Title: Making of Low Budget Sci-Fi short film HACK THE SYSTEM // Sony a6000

Hi guys, I'm Vilkan and in this video I will tell you about making of my short film Hive the System, which I shot with my family during the COVID-19 quarantine. If you didn't watch the film, please make sure to check it first because this video will have some spoilers and will kill all the movie magics, so link in the description below. Let's go! So this short film was inspired mostly by classic sci-fi and action movies.
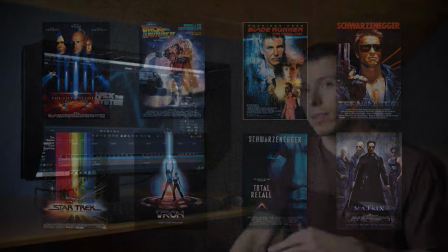28s
I made it mainly to get some experience, experiment, make some mistakes and live from them, and I made a lot of them. When I was writing the script I had in mind all limitations, from budget to locations, but I was still too ambitious so when it came to shooting I had to rewrite script as we progressed, which ended up with cutting a lot of story and with an open ending.
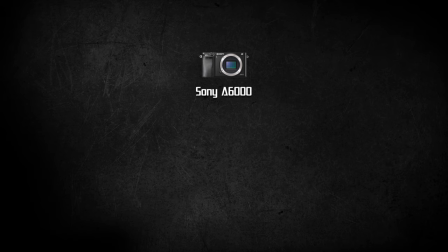53s
If it comes to gear, I use my good old Sony a6000 with Sigma lenses, mostly 18-35mm, and some wider shots with 16mm.
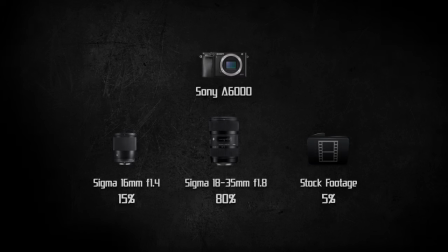61s
I also use some stock footage for city and operating system shots. I use neutral creative style with all things set to minus 3.
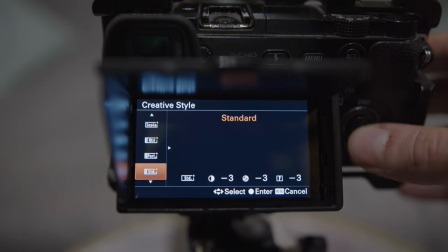70s
I always try to use native ISO as much as I can, which is 100 on this camera, but because I didn't have enough lights in most of the scenes, I had to crank it up, but still only to 640 Max.
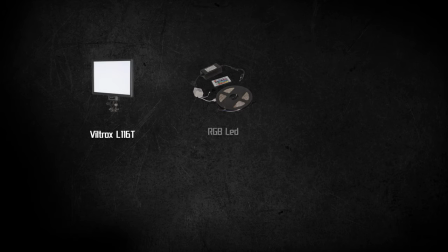82s
For lighting I had only one small LED panel, two LED tapes and some practical lights. I also got cheap fog machine to add some atmosphere. The software I used for editing was Adobe Premiere, but it was my last project using this program.
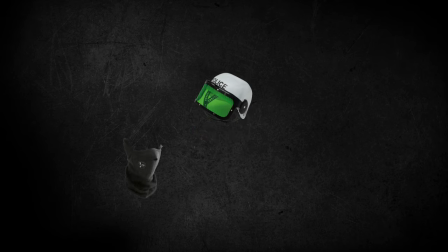98s
I fully switched to DaVinci Resolve now. All costumes and props was either things we got in home or some cheap things from secondhand shops.
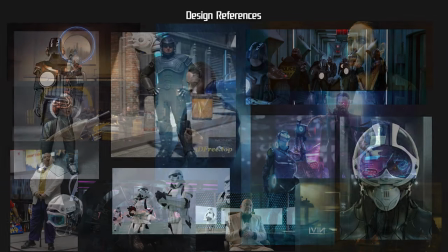106s
I put together some references for character and location designs that I hid in my mind and thanks to my wife,
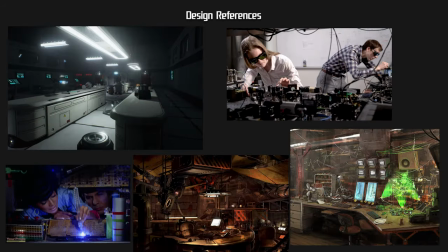113s
who was supervising everything and helping me with manual work, I was able to bring it to life.
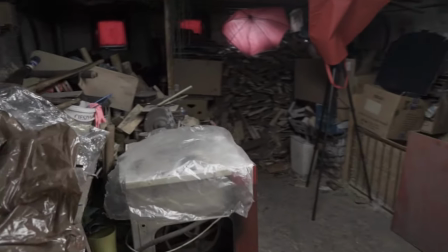119s
This was the first room in the basement that we shot. I blocked the lights coming from windows with some red materials.
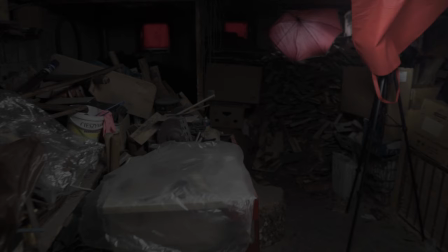125s
I used here one practical lamp, LED panel diffused by red bag and one LED tape set to red.
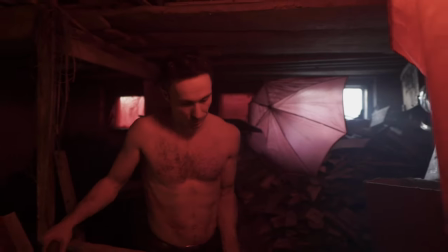131s
I wanted this scene to look dark and hot like it's a hell for the hero.
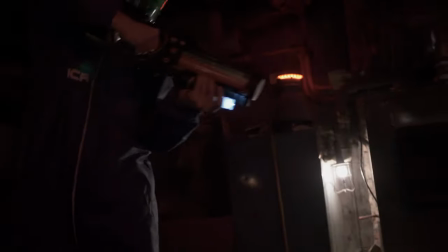138s
Here I'm dressed in a costume and my wife is playing with different shots so I can check them later and choose the best composition and lighting setup.
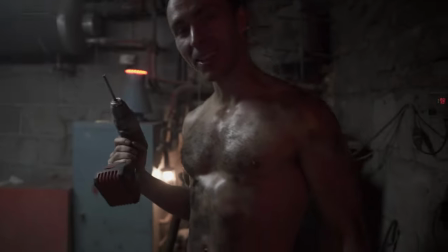147s
That's my crazy brother, always making fun on set.
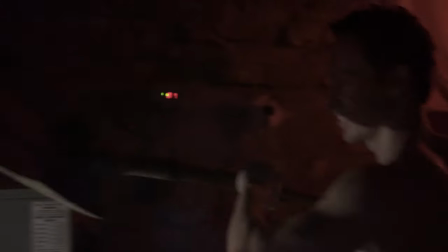150s
To look cool and overworked I wanted him to put oil on his skin and get some dirt from carbon.
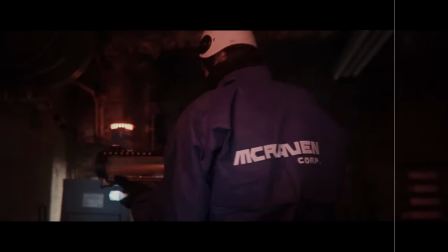159s
one. Those are some shots before and after grading, I'm pretty happy how they came out here.
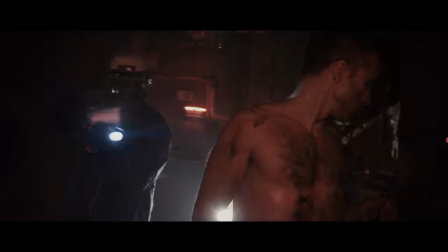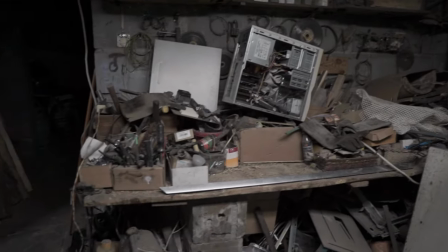172s
Next scene that we shot was in the same room, we just changed the scenography and lighting, I added some old computer parts on set to make it look like Engineering Club.
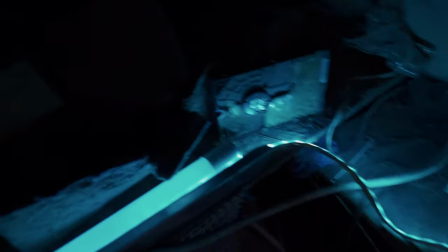181s
I wanted this scene to look more blue to match McRaven's corporation colors.
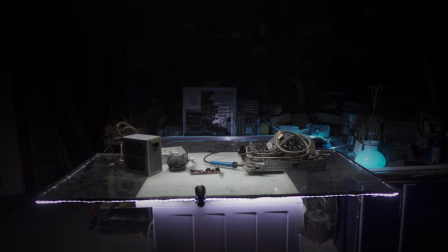185s
We put the white LED tape around the glass, on old washing machine to create table and one set to blue in the background.
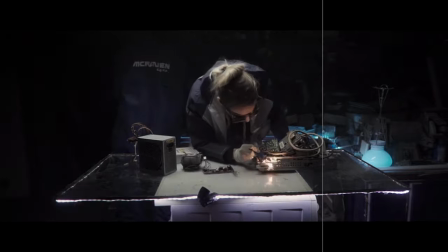192s
Main light here was practical fluorescent from above, flagged with black bags and diffused.
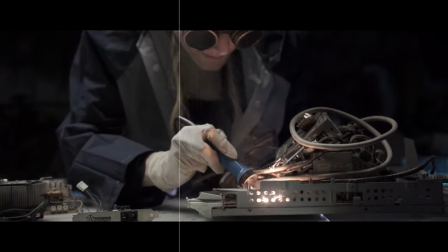198s
It is probably my favorite scene if it comes to visuals. I really like the colors here.
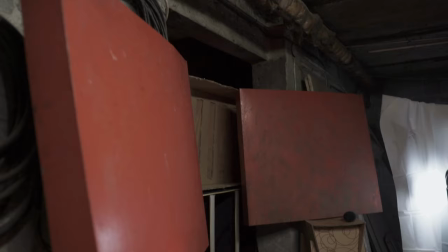205s
Here you can see how I figured out elevator scene and created an illusion that this underground world is bigger.
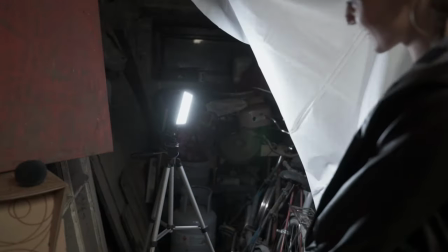211s
Main light was LED panel diffused by short curtain plus one LED tape set to red and practical lamp in the background.
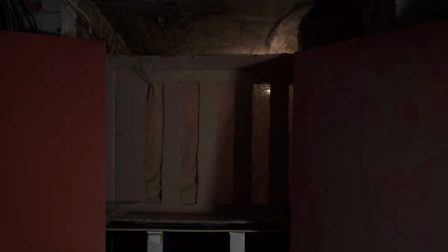218s
This is me making movie magic with a wooden
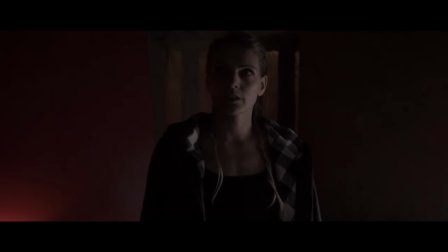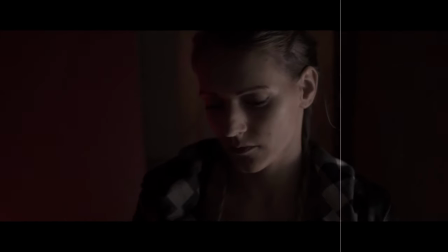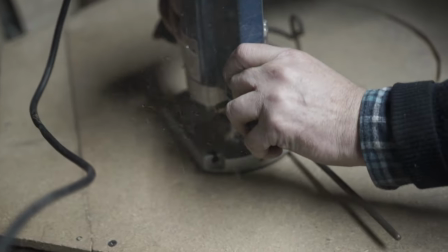231s
I wanted to have some special thing in this shot, so I came up with an idea that I will make a teleport.
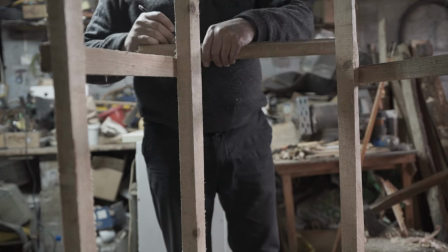238s
It's an easy effort and construction shouldn't be hard, right? Yeah, in my mind for sure, but in real life not necessary.